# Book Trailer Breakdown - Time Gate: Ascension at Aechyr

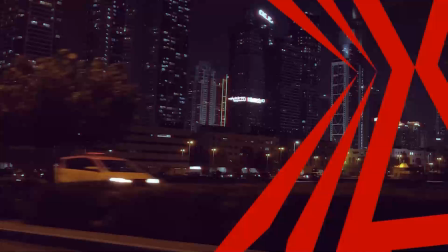Consistently, we're going this way, and then we're going to suddenly change. And it's going to, like, you can almost feel it, that there's something has happened here because we've suddenly changed the momentum. But I don't have that shot. So what the heck do I do?
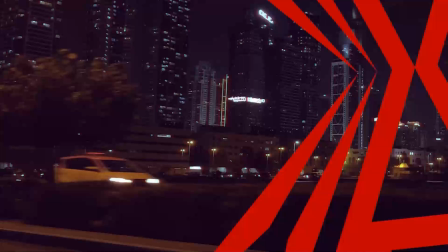Well, I'm about to show you what I did, which, yeah, it worked out. So first off, we can already see that we're kind of just changing angles already, just because this footage was just shot at an angle,
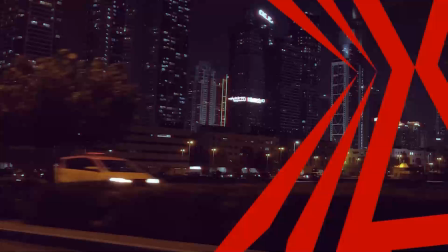and I'm just letting it be what it is, because that's going to transition into the next shot,
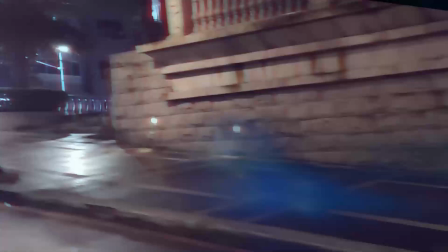which is pretty important. Right here. So we transition into this next shot here, and again, it's more at an angle. That's just the nature of the stock footage, is that's how it was taken. And what was important about this one is that it's a car that's going to turn the corner.
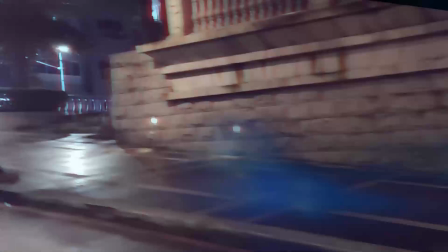Now, the camera angle is not going to change. At the end of the shot, it's still going to be looking out to the side, but at a slight angle, which is not what I want. So somehow I have to create the illusion of the camera also, at the end of the turning the corner, the camera has to be facing forward.
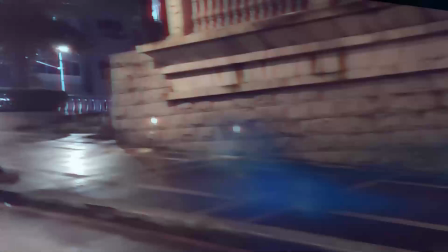How do we do that when I'm not shooting the footage? I was really tempted to actually get out my own camera and get this shot until I realized how tricky it would actually be,
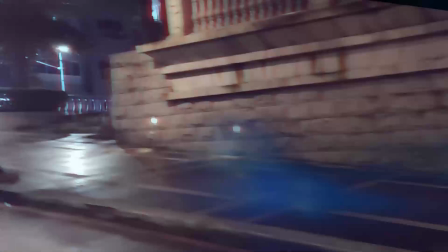because you'd have to turn the camera as you're turning the vehicle, but you can't the camera would have to be like mounted outside the car, because otherwise you're going to catch like, the car as you turn the camera, you're going to see like, the corner between the side window and the windshield.
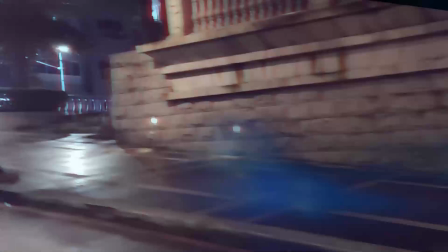You can't not see that, and that'll ruin the entire effect. So in order to not get that, I'd somehow need to have the camera mounted like outside of the car and still know to turn when I turn the corner. I'm like, yeah, okay, I can't do that. I can't create the footage that I need.
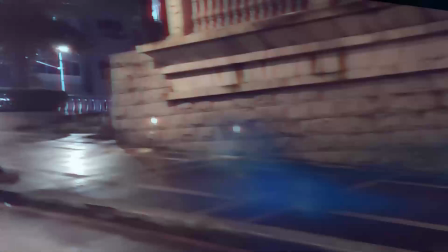So what I wound up doing is convenient splicing, basically.
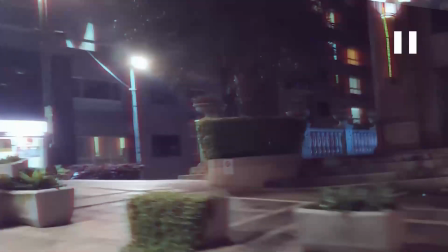So this guy's going to turn the corner now. So here we go.
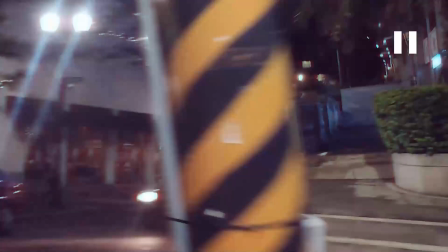He's starting to turn the corner. We're getting there, and I think, yep, you can probably tell if you look here, we're looking at two different shots at the same time right now because the horizons don't actually match up.
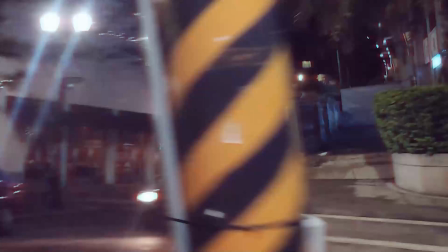Now, granted, the footage that we've just been watching, which is now on the right side, I think that's actually looking up at a hill, so that might not actually be the horizon, but I still don't think they match up,
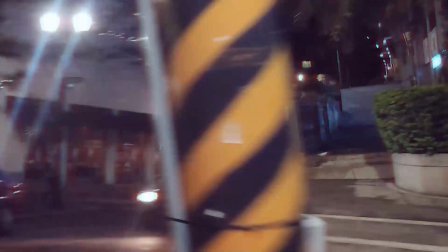even considering that. But this is what I did. So as footage A, the footage we've just been watching, is starting to turn the corner, again, we're going to use one of the natural features of the footage, this pole, whatever pole this is,
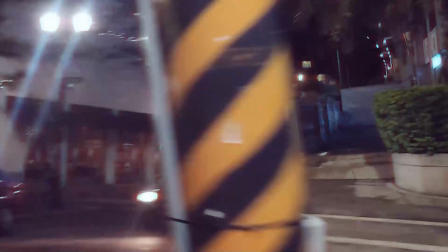and we're going to use that to create a wipe into a different footage in stock footage B. Stock footage B is shot from the perspective I want, looking straight out the windshield going forward. And so what I just did is I found a point in stock footage B where they turn the corner.
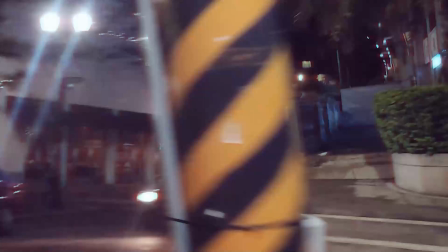So as stock footage A is turning the corner, we're going to transition into stock footage B turning the corner, and it's going to go by quick enough that you're going to get the impression that the camera angle has changed, but really we've just switched between stock footage. So let's watch all of that together, shall we?
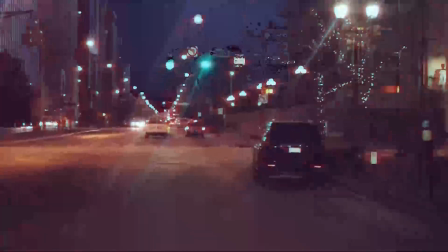It's all right here, right now. So it's so quick, you can't really tell it.
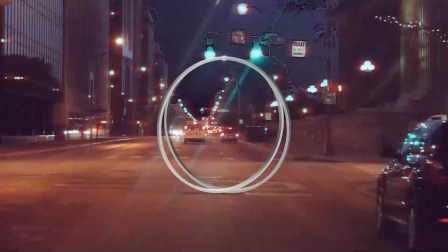Well, you can tell that, oh, we were looking at one stock footage, now we're looking at another, but it's not like really jarring. It does feel like the camera has just shifted position because it's happening as you turn there. So I'm very happy with that. Note about the music.
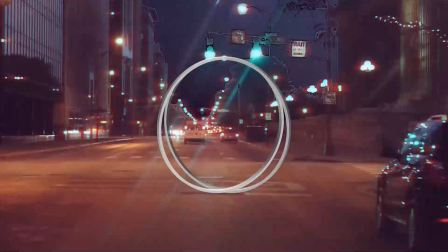Before we get back into more stuff about the shots, note about the music here.
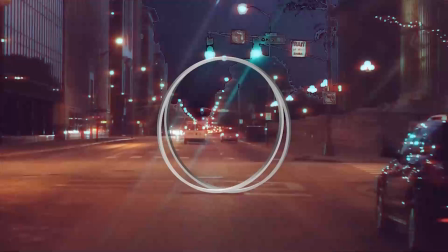I was kind of mentioning before that a lot of what I would do is it's just kind of, at this point, relayering in different melodies or motifs that I already had going on in there. So in fact, this, I think it's another saxophone
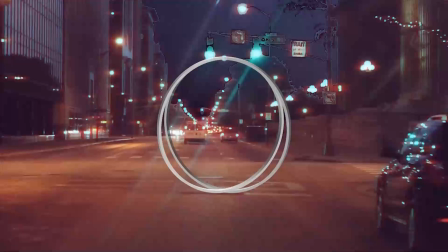sample that I'm using here, but it's the melody from the beginning that was done on the synth, except now it's on the saxophone. And then I've got the stuff going on. You've got the choir accents that have been there. That they were there at the beginning. I think they dropped out for a little bit and they came back. Maybe they were there the whole time.
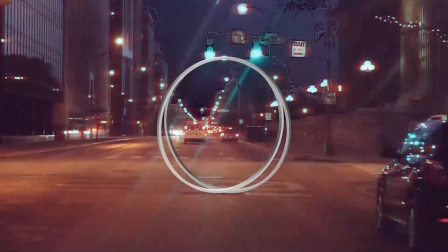Now I can't remember. Basically, all of the stuff that was happening the whole time, because it's the same chord progression going on the entire time. So I just basically am bringing everything back, and I think there's one or two other layers that are going to be added on top of that.
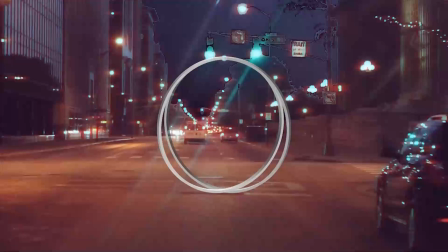And it's just repeating the stuff that had come before, but with a slightly different instrument plugin going on here. Very simple thing, but that's, creating music on a time limit and a budget.
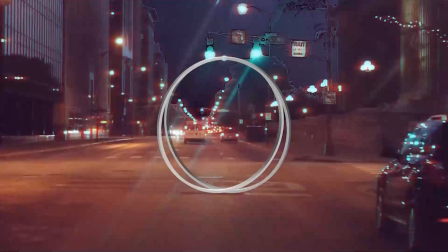The other thing is the shot that we're looking at, if it looks weird or wonky to you, first off, if it doesn't, good. That makes me happy. I'm glad you didn't notice anything. But if you did notice anything, that's because it is weird and wonky, because this wasn't nighttime originally.
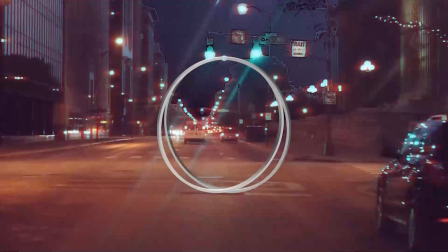It was like dusk. Obviously, you can see that the lights are on and stuff, so it wasn't daytime. But it was like dusk. It wasn't the sky wasn't dark enough for what I wanted, especially considering the last shot was just night.
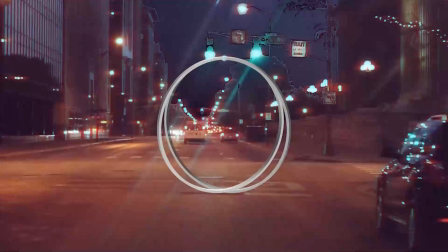In fact, that was another problem that I was having, is that while I did have a fair amount of city night driving in here, not a ton that was terribly great quality, but while I did have quite a bit of that, some of the other stock footage was becoming day again. So I said, you know what, let's just finish the cycle here.
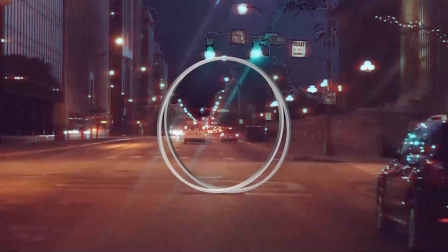We're going to have the sun come back up, and we're going to, we've gone into the heart of Aechyr, we've gone into the city. Presumably this is supposed to represent Thesiopolis, our capital city. And now let's start moving outwards, and we're going to use that same time gate asset from the very beginning.
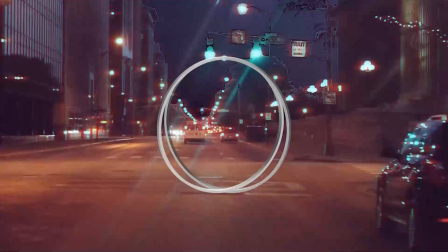And we're going to use this to transition ourselves through the various different sectors and stock footage here.
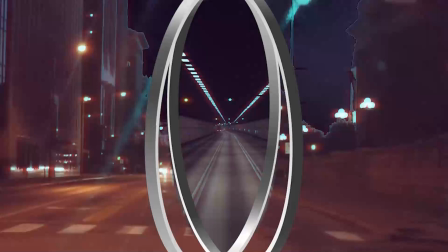So yeah, this time I did make sure to track more properly when the time gate opens here, so that it's not just like a vague circle, which was easier than trying to get the portal effect
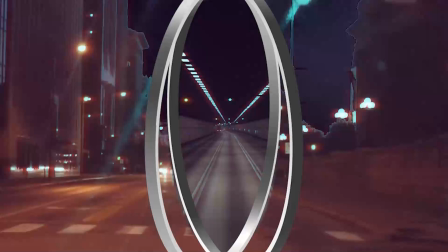to sync up, considering all the different layers that were going in there. Really, the limiting factor on the portal effect was the sparks that were kind of what are supposed to be sparks on the outside edge,
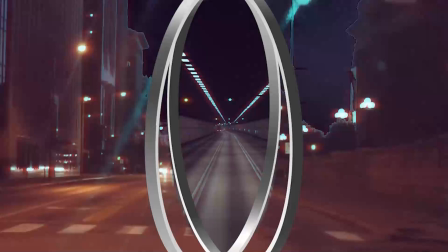because that was ultimately around circular image or a series of circular images. Here, it's a lot easier to just cut into the next stock footage here.
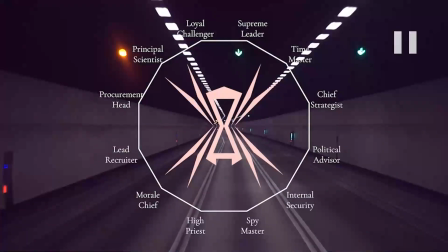So, ooh, well, haha, a little look into one of the things about Anarachia and the Anarchs.
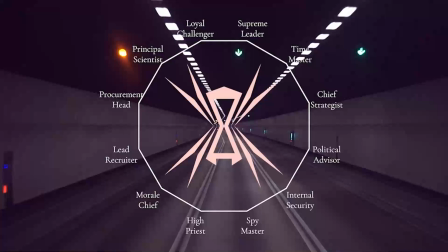I didn't mean to pause on there, or the Anarachs, not the Anarchs. A little preview, I suppose. But again, my point was going to be more stuff about Anarax flashing before us.
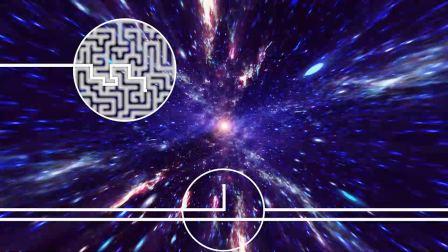Okay, I can actually explain this. Here's something more interesting to talk about, which is, again, there wasn't any narration specifically for this, but this is to represent the mechanics of the arena.
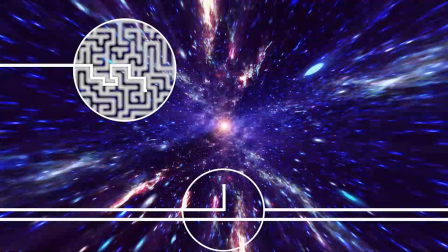So it happens really quickly, so you're probably not going to catch exactly what's happening.